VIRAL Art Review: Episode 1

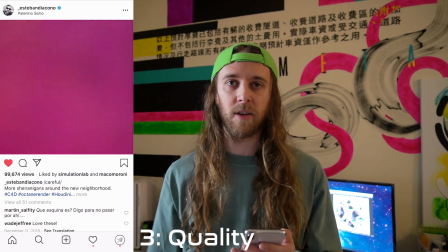As you know, because the camera gets super close to the character, and you start to see you see some of the, you know,
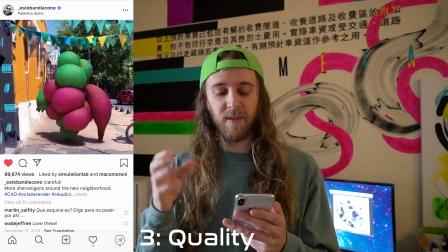the sort of like grain, the granularity in the fabric itself,
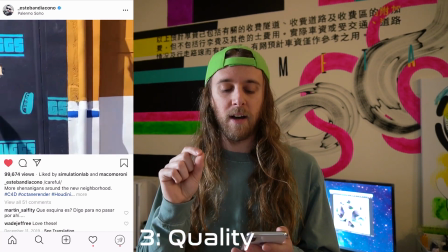and it could have been a little bit more fine displacement used there.
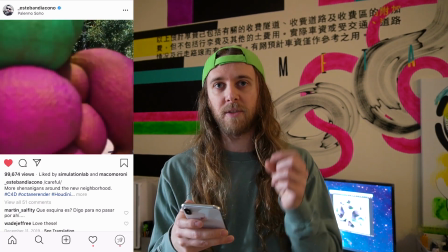Yeah, so the textures could have been a little bit more pronounced as the camera got closer to the character. That's my only critique on that.
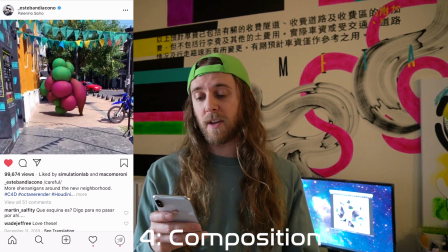Number 4 on our list is composition. Character is front and center. The subject is front and center, right in the camera.
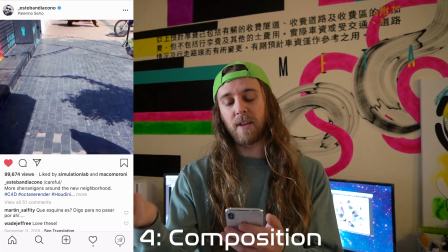Again, in terms of composition, as the character passes in front of the camera,
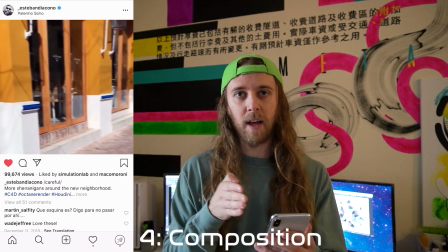it could have been more interesting if it was a little bit more dynamic play, where maybe if there was a collision object around the camera,
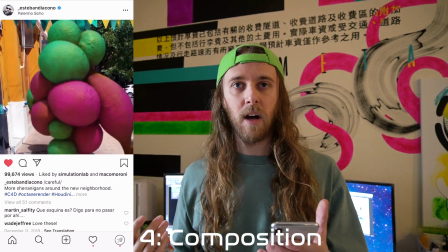and then like the simulation of a cloth on the character like went like through the camera or something,
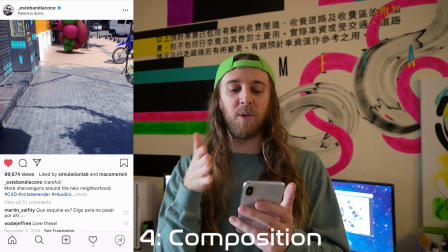like around it or something, so you kind of felt like you were going between his blobs or something.
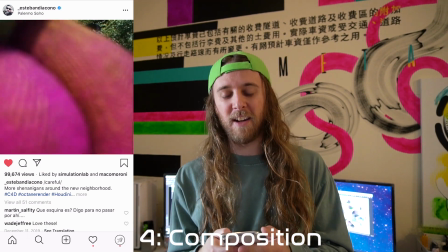That could have been a little bit more dynamic and exciting as the hook in the video.
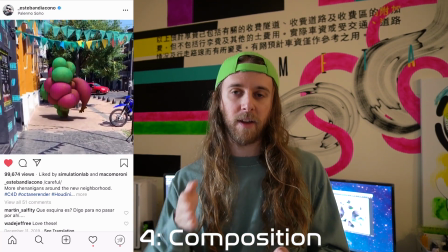And then at the very tail end, where it kind of like pans around and kind of just looks at a face of a building,
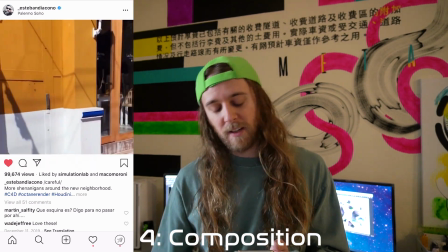it's a little bit it leaves something a little bit more to be desired.
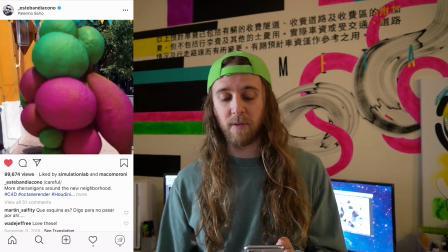But in general, the effort is there, like as the character comes toward the camera.
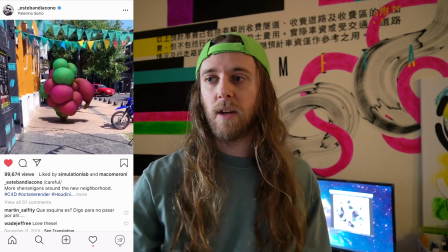That was like the main focus of the animation. So number 5 on our list is video quality and use of time.
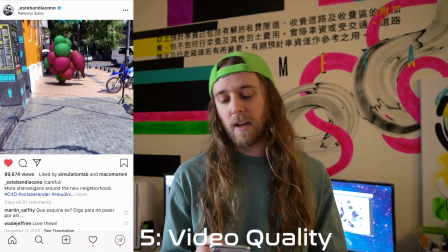I think use of time is appropriate. The character's moving at a relative speed that you would expect like a human to walk.
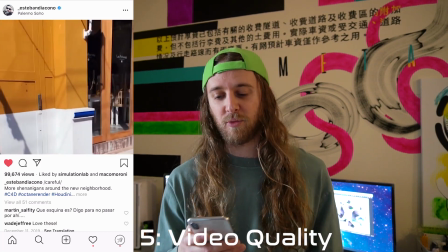He's not some kind of like alien like creature that's, you know, like running after you or something.
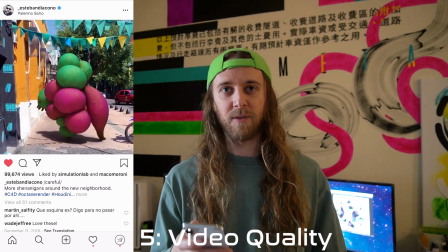It's not that like shocking or scary. It's definitely kind of like a satisfying.
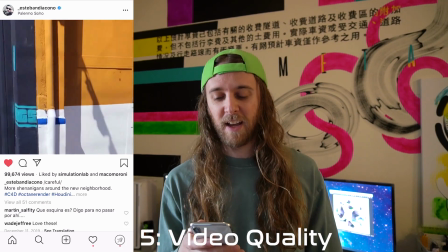He looks kind of like he's happy, you know. That's the emotion I get from this piece.
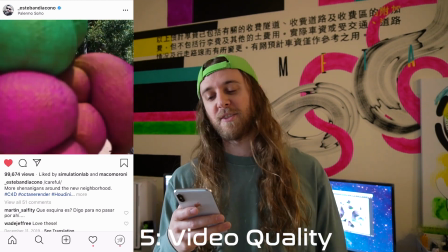It's just kind of like a you know, stroll down the hood, and you know, he's just kind of blobbing around and hanging out.
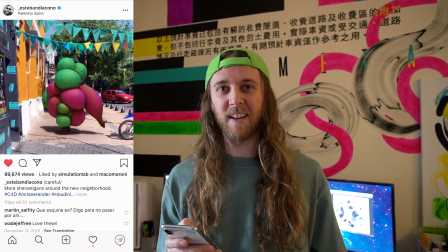So definitely like a satisfying emotion that I get from the video. Use of software.
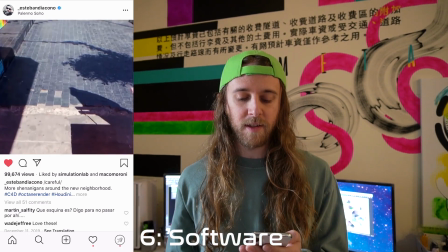I think he used Cinema 4D for this, which is probably the right tool for the job here.
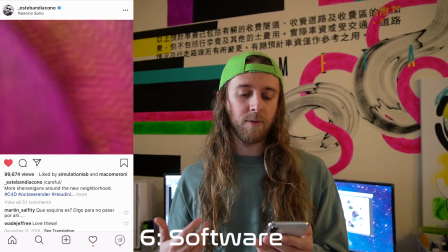Could have used Houdini or 3D Studio Max with Tyflow. I recommend that a lot.
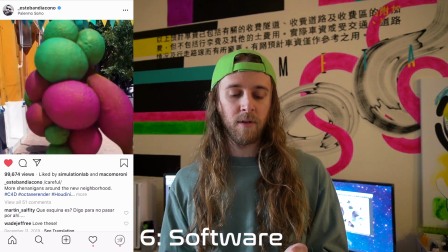But for this, you know, it's a relatively simple, like, you know, like a dynamic cloth sim on the character itself.
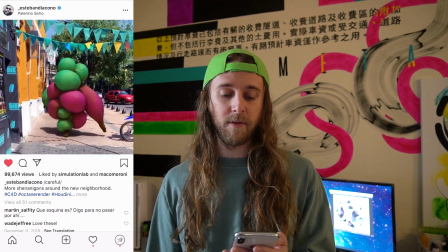So definitely probably the right tool for the job. It seems like it worked, even though this can be done in other software.
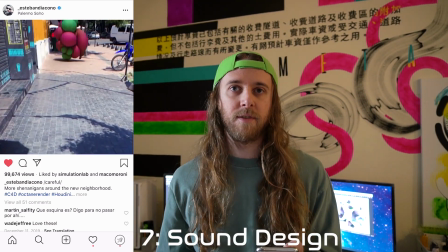Number 7 is sound design. The sound itself is just taken at the ambiance of the street itself, like of the live action footage.
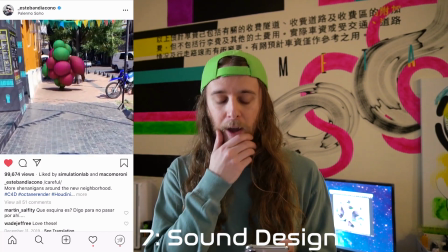Something a little bit left to be desired with the sound. I really wanted that sort of like visceral, like, what does that character sound like?
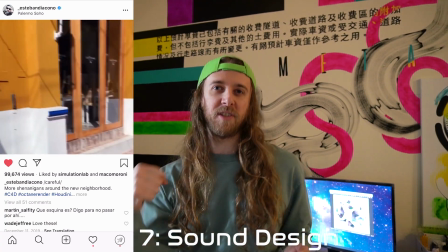Is he like blobby? Is he like jelly-like?
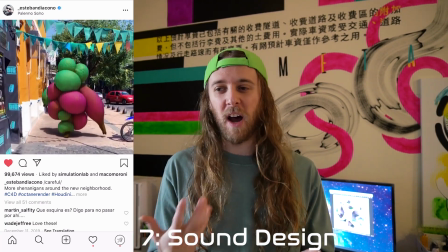Is he like making some kind of gooey noises, or is he like more soft, like a cloth are the blobs made of cloth?
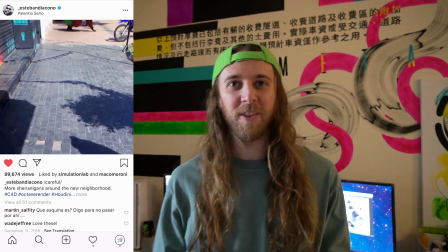Is it like shh, shh, shh? You know, like what does it sound like? Is it? It could have been sandbags.
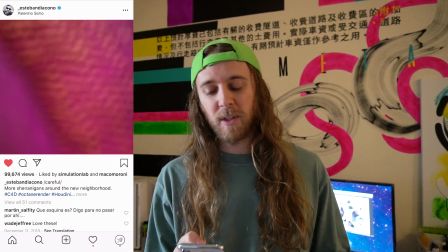It could have been anything. You know, like, but you don't really get that sense of like what the character is made of.
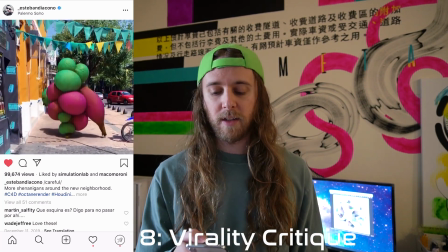Okay, so that leads me to number 8 of this piece, the virality critique. What's the hook in this video?
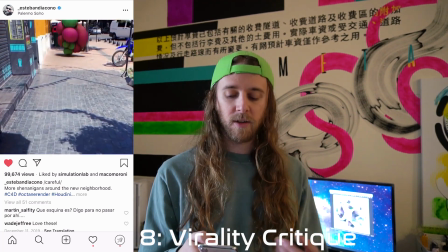I'd say the hook is probably as the character like comes toward the camera, like what is it going to do when it gets toward the camera?
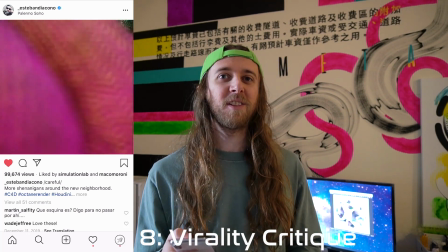And it doesn't really do anything, which, I mean, it's still a hook.
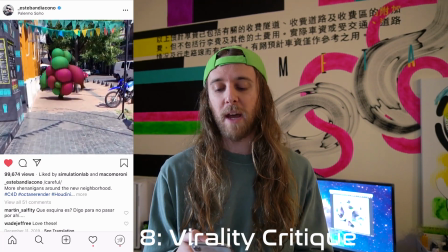I mean, it's still like building anticipation and keeping you watching past that like 3-second mark where Instagram counts it as a view.
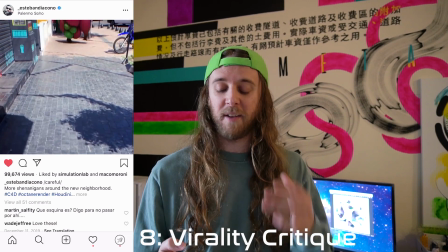After that, after like it passes in front of the camera, you really, I really kind of like wanted something else to happen.
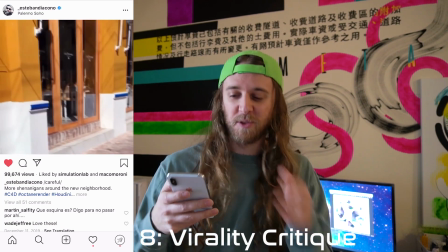Either like, you know, it goes through the blobs, and, you know, the camera goes through the blobs, kind of like brings you as part of the creature for a second or something.
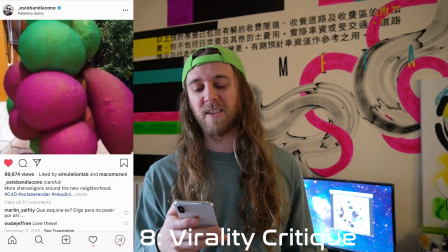Or, you know, something a little bit more engaging than just passing in front of the camera and then you kind of stare at a wall.
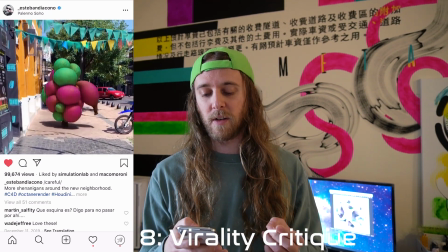To continue with the virality critique, there's definitely like minor details here and there that you notice after watching it after the second or third time, which is really important.
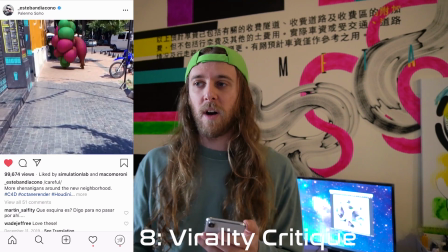And overall, it's a satisfying video to watch,
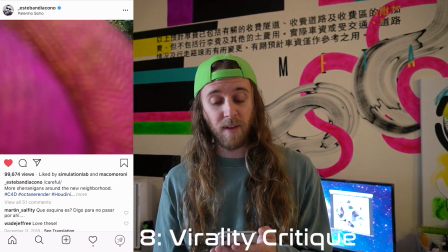and it got near 100,000 views on Esteban's account,
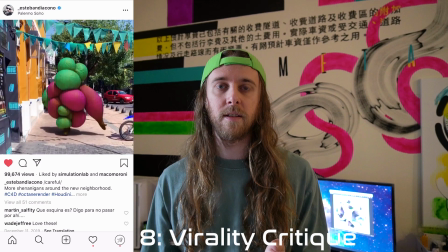which he has a pretty significant audience, so that's to be expected.
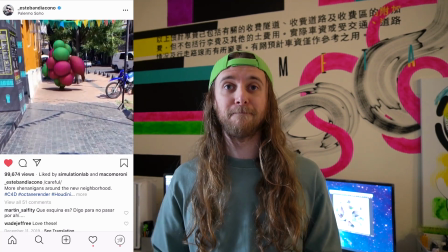So overall, great piece, and thank you so much, Esteban, for sharing it. So the third and final piece we're going to be reviewing today is by Lion Colony.
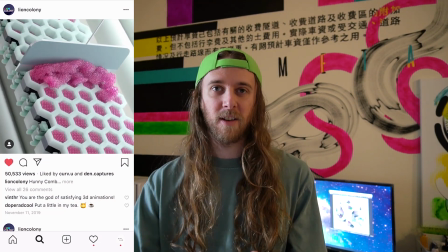There's a lot of really interesting experimental pieces that are on Lion Colony's feed, so be sure to check them out.
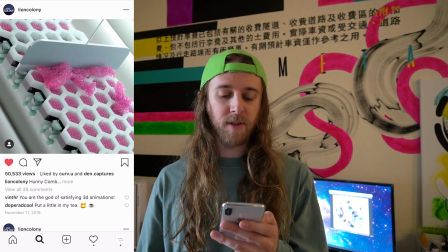The one piece in particular that we're going to be reviewing today is called Honeycomb.
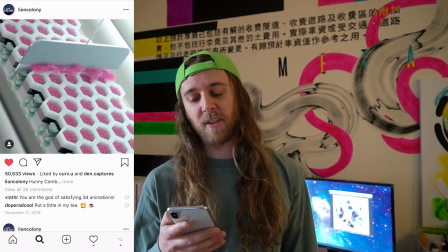And it's one of my favorite new pieces from Lion Colony, and it's like just super satisfying and kind of visceral to watch, and I just love it.
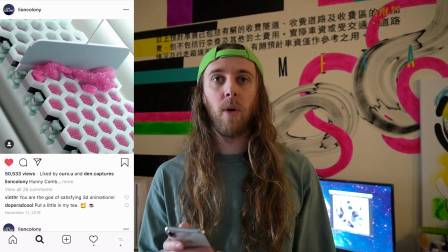So let's jump into the review. So point number 1, creativity. Is this following a particular trend?
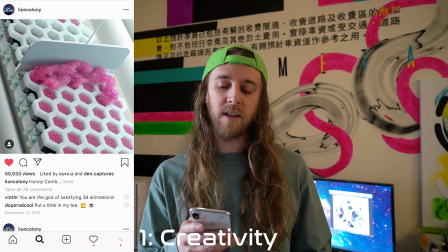I'd say this follows along the lines of like the typical like satisfying videos.
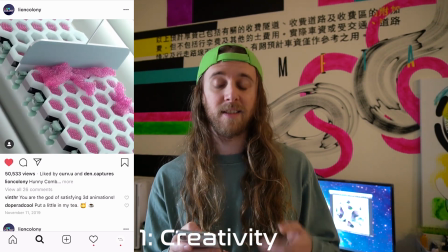However, I haven't quite seen like one of those kinds of videos like this. So this definitely like is probably something that could exist in the real world.
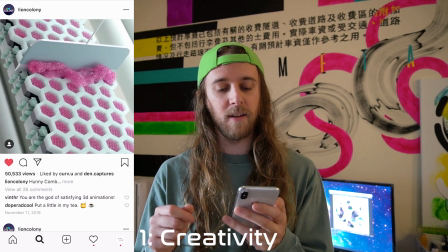But for it to like act like it is here, it must have been, it like just only has to be simulated.
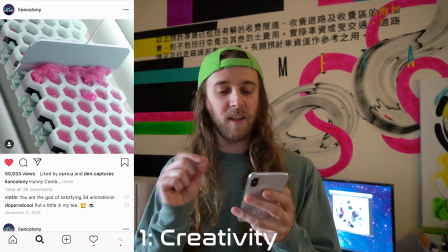That, and there's like all these like little minor details that you notice.
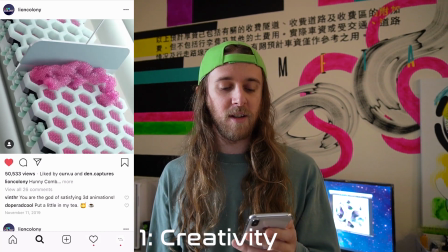There's like the little gummy bear characters that he uses in this animation that he uses typically in a lot of his other animations.
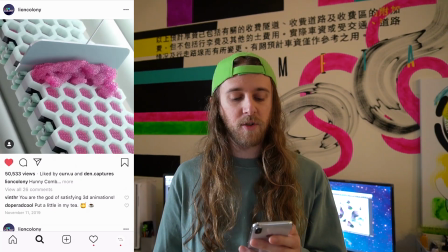So it's definitely like a signature mark for Lion Colony. So number 2 on our list is the aesthetics and relevancy of this piece to the overall body of work from Lion Colony.
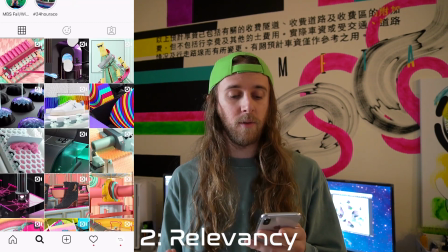And I definitely think this piece fits right in with Lion Colony's body of work.
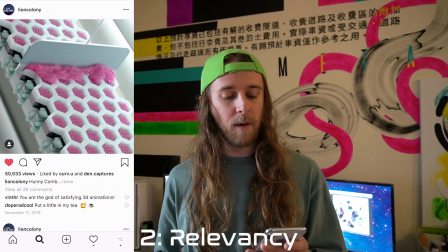And it's definitely something that Lion Colony's audience would kind of come to expect to see, and it wouldn't throw them off.
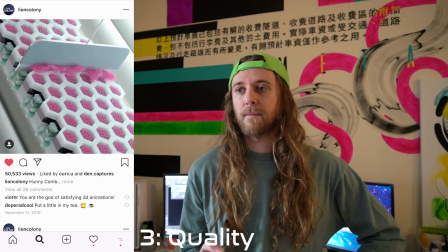Number 3 on our list is artistic quality. The use of like lighting, texturing, detail, and color.
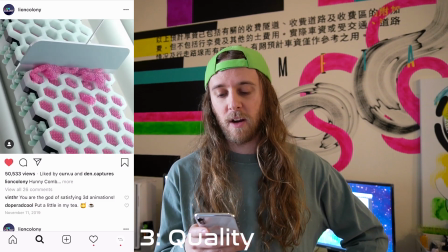Colors are definitely there. They're definitely muted. Has this like a little bit clinical look to it with like you know, the creamy whites and you know,
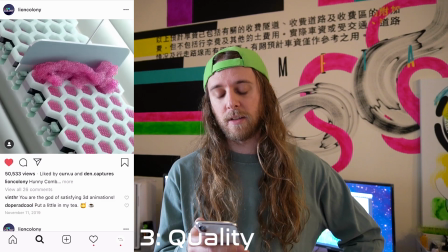the really subtle like mint color of the bears and the light pink characteristic of the foam that comes out.
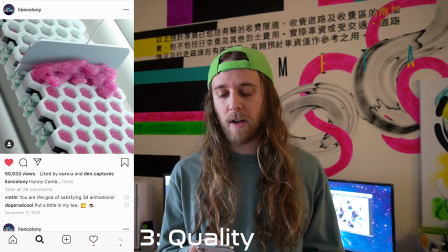Definitely like subtle on the color scheme there, but extremely satisfying nonetheless.
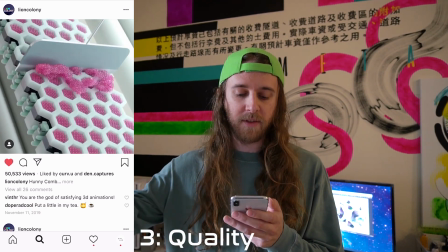Lighting, you can tell there's definitely like a primary light coming from the top right and then secondary light coming from the bottom left,
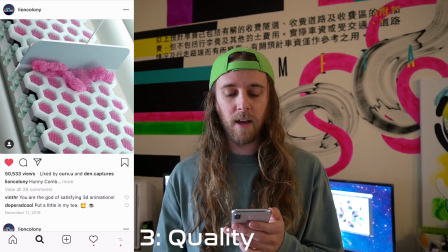like underneath the little honeycomb object. So there's definitely some dynamic lighting and some like nice shadows that's happening.
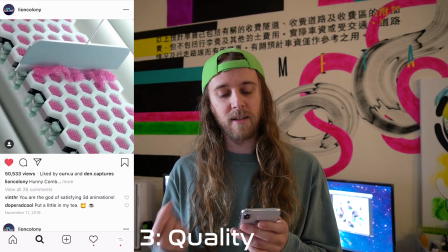The video does look like it's intended to be a loop, but there is a cut.
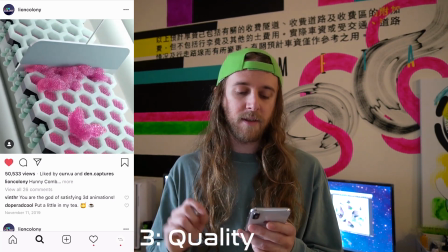There's a break where like, you know, it just kind of repeats, which is, in my opinion, just like it could be something that could be improved.
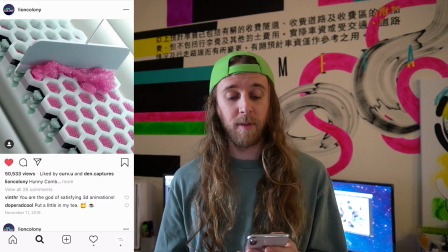But overall, it's not something that would stop me from watching the video 100 times.
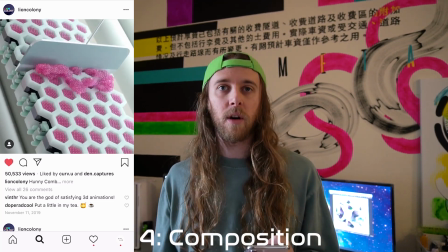Number 4 on our list is composition.
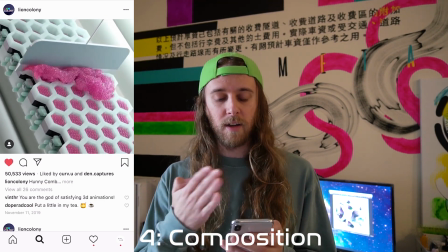In terms of composition, I love how the honeycomb is at like a sort of like more of an oblique angle.
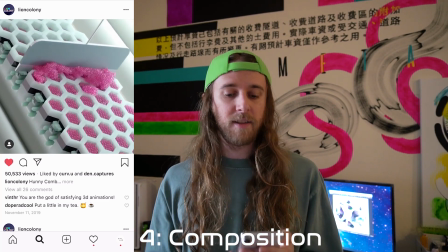It's not perfectly 45 degrees. So it definitely is like a little bit more dynamic, and the front focus of the
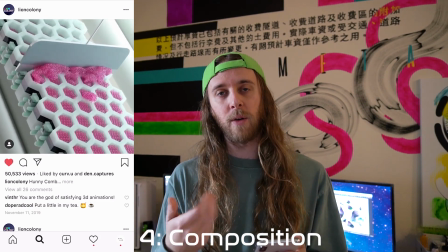shot is the goo itself coming out of the honeycomb. So that's definitely like the subject at hand.
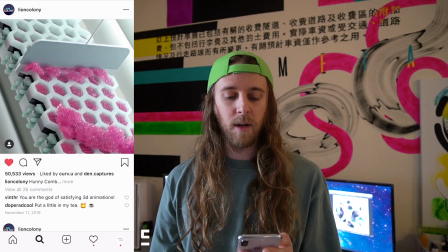That's like what you pay attention to, the first thing that you see when you look at the video. Okay, number 5 is video quality and the use of time.
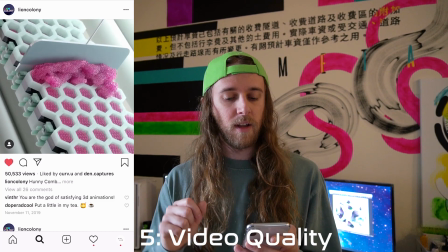Use of time is like nice and slow and subtle, and it kind of just like really drags you through it.
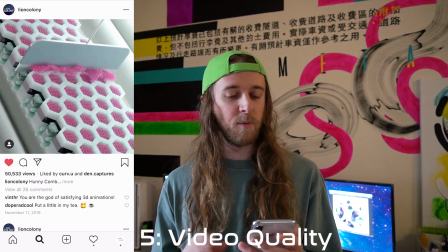If it was a little faster, it would be too much.
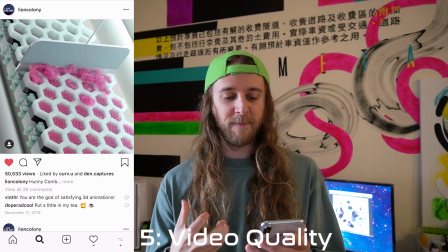It could have been like maybe a little slower, and like that the foam could have like really like kind of like oozed out
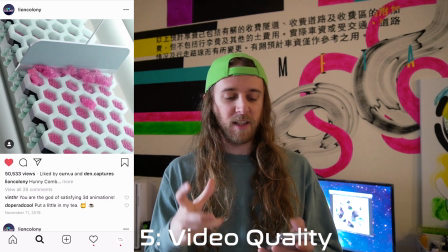and coagulated, like maybe like a little bit bigger to be like the focus of the image.
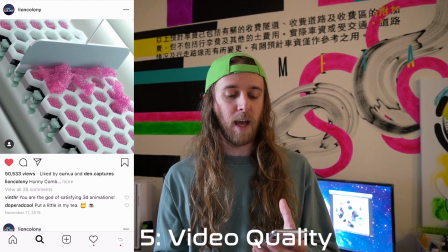But I think the fact that it is like super dynamic and it feels really realistic.
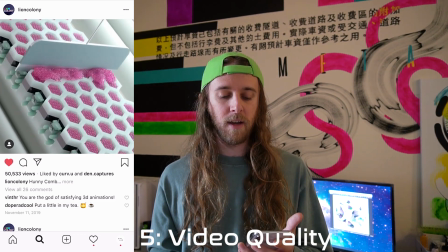So I think it's probably definitely a good use of time. And of course the composition is like, it's well balanced.
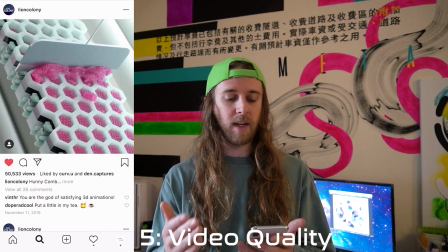There's definitely like a good use of negative space in the image.
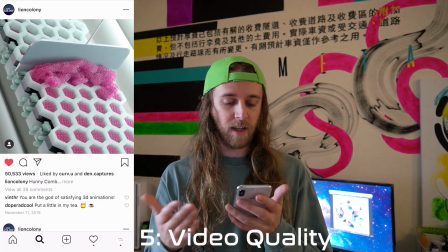You see some like information happening in the background, these like kind of like soft pillowy objects that kind of like go behind the honeycomb
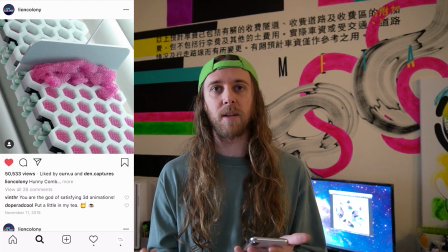and lend like a pretty engaging and interesting background, rather than it having just be like a flat color or something.
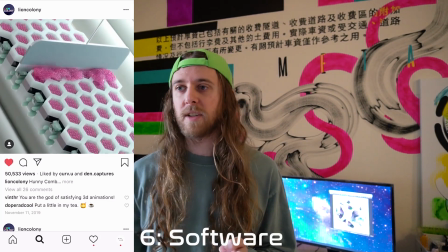Okay, number 6 on our list is software.